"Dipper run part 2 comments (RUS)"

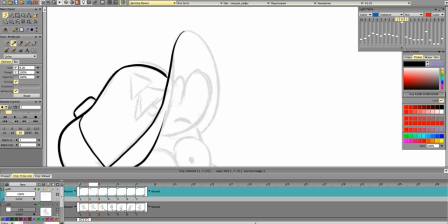[0:06]
Всем привет! В этом видео я записала процесс прорисовки черновой анимации.
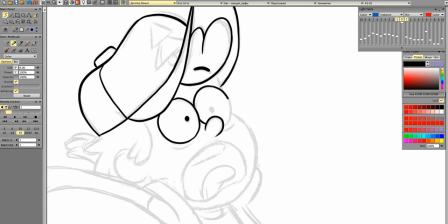[0:13]
Если кто не смотрел, можете посмотреть первую часть по ссылке, которая будет в конце видео.
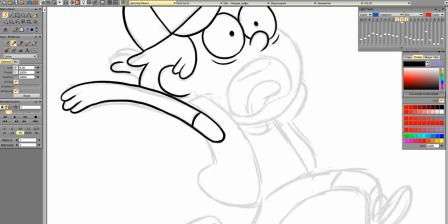[0:20]
В первой части видно, как я делаю черновую анимацию для данной сценки, а в этом видео я ее прорисовываю.
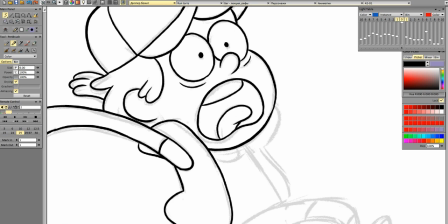[0:28]
Прорисовка это, видимо, самый долгий медитативный этап анимации, когда делается сцена.
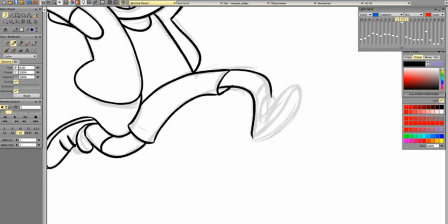[0:36]
Черновая анимация обычно достаточно быстро рисуется, а для того, чтобы потом все это сделать красиво, в линиях,
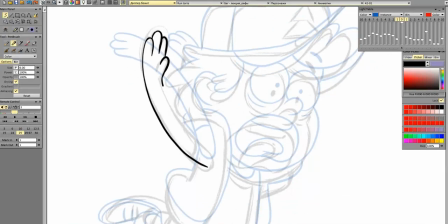[0:43]
в хорошем рисунке, это требуется уже где-то в 2 или в 3 раза больше времени.
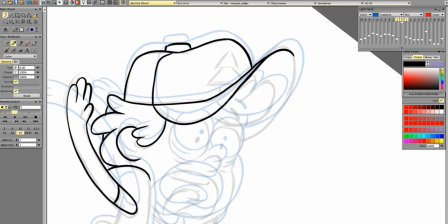[0:49]
То есть, если вы сценку нарисовали за час-два, то прорисовывать вы будете, скорее всего, еще часа три-четыре.
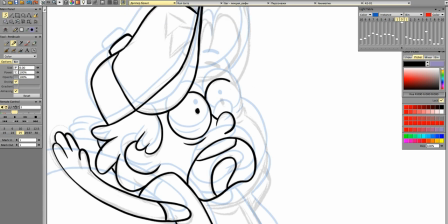[0:58]
Потому что, конечно, тут видео ускорено, но на деле это достаточно небыстро происходит, чтобы все линии красиво сделать.
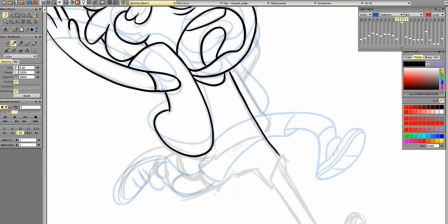[1:07]
И, как правило, на больших проектах прорисовку делает не сам аниматор,
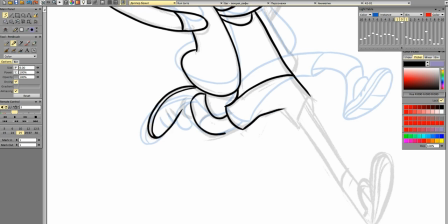[1:11]
а другой человек уже, прорисовщик, который специализируется именно на том,
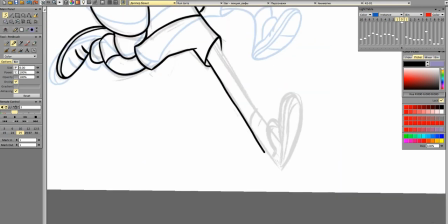[1:17]
что у него красивый лайн, он может все рисунки довести до такого идеального уже вида.
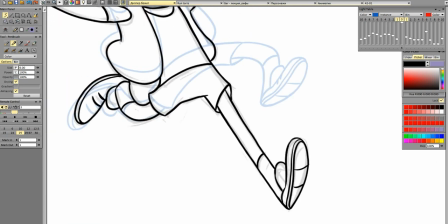[1:24]
И при этом ему самому не обязательно четко анимировать, то есть ему более важно именно уметь рисовать хорошо.
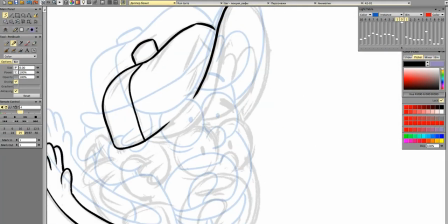[1:33]
Но когда сценки коротенькие, и вот как в данном случае просто это для себя рисуется ради какого-то фана,
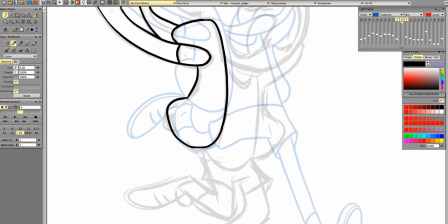[1:40]
то можно и самому прорисовать это не настолько сложно.
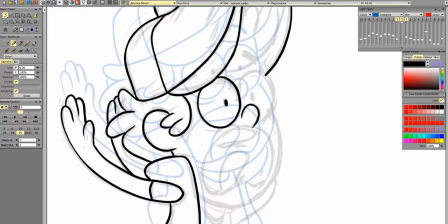[1:45]
Если вы умеете делать анимацию, скорее всего, вы тоже умеете рисовать именно 2D-классическую анимацию.
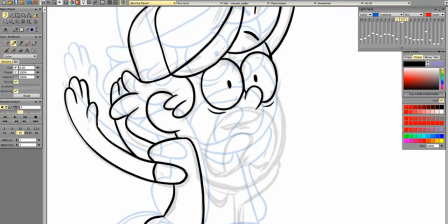[1:53]
Тут, в принципе, видно, что предыдущий слой, на котором, собственно,
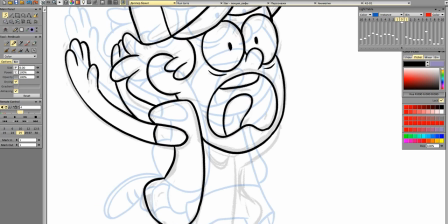[1:58]
сама анимация, он никуда не делся, он просто делается полупрозрачным обычно, если вы в диджитале работаете.
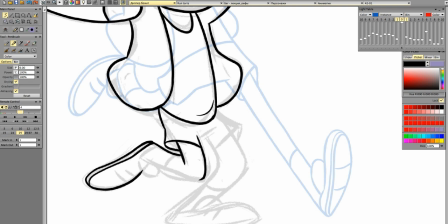[2:04]
И сверху новым слоем рисуется уже чистовой контур, где вы можете еще какие-то моменты поправить.
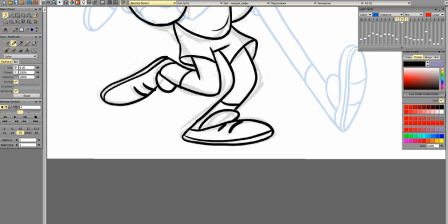[2:13]
То есть если есть какие-то неточности, то на прорисовке их все можно дожать.
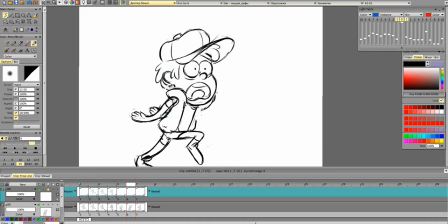[2:18]
Ну и видно, что какие-то места я немножко двигаю трансформом, где-то что-то стираю, где-то даже саму анимацию чуть-чуть правлю.
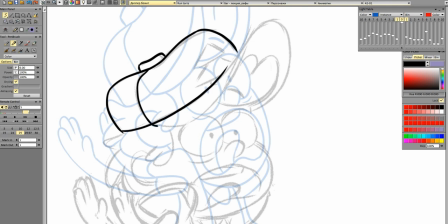[2:26]
Потому что на этом этапе как раз все косяки уже вычищаются,
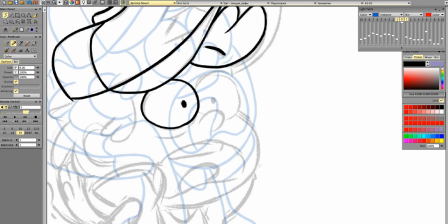[2:31]
и это то финальное изображение, которое будет уже в самой сцене.
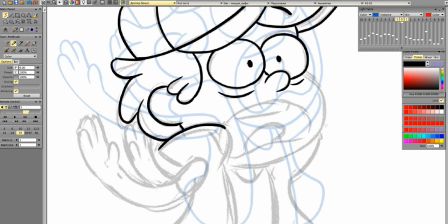[2:36]
Лично я и анимацию и прорисовку делаю в программе TV Paint. Это растровая программа для создания анимации.
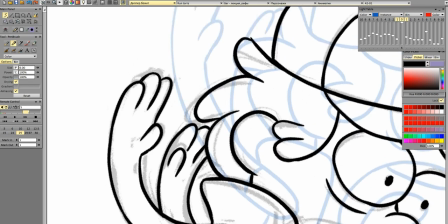[2:45]
На мой взгляд, очень удобная. Если к ней приноровиться, то практически все функции, которые необходимы, там есть.
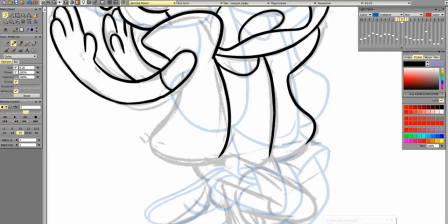[2:53]
То есть можно полный цикл сделать прям самому.
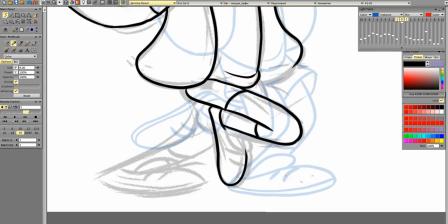[2:58]
Все в этой программке. В классической анимации каждый кадр прорисовывается вручную, как новая картинка.
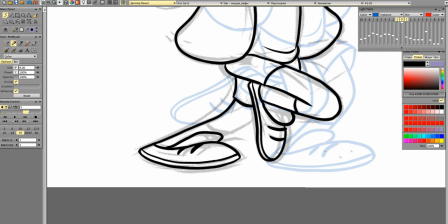[3:07]
То есть если во флэш-анимации что-то делается двинами, просто изображение сдвигается,
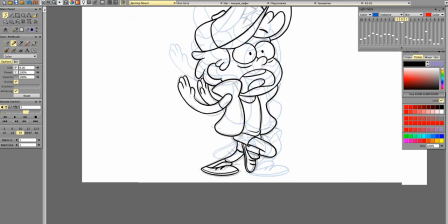[3:12]
и его не надо каждый раз рисовать заново, и это больше по принципу перекладки работает,
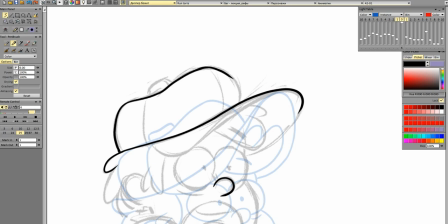[3:18]
то в рисованной анимации, даже если это практически то же самое,
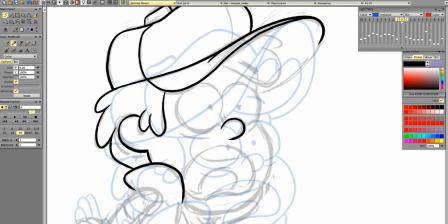[3:23]
то лично я предпочитаю рисовать заново, потому что это добавляет какой-то живости рисунку.
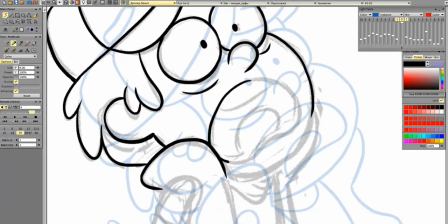[3:30]
Если в черновой анимации я могу какие-то моменты просто двигать трансформами, чтобы ускорить процесс,
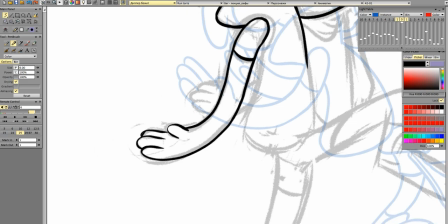[3:38]
то на прорисовке я обвожу такие рисунки заново.
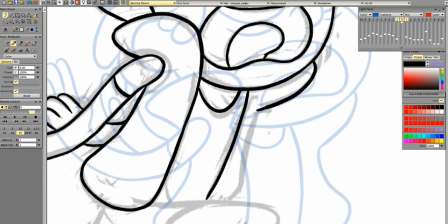[3:43]
И поэтому ни один из них не повторяется, и в каждом новом кадре персонаж немножко по-другому получается,
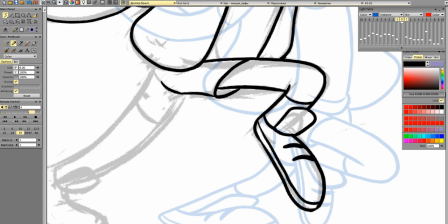[3:49]
потому что невозможно прямо линии в линию сделать абсолютно одинаково, и из-за этого выглядит более живым,
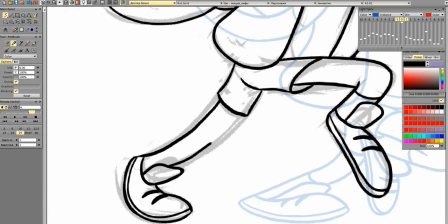[3:57]
то есть сами линии, у них характер немножко другой в каждом рисунке.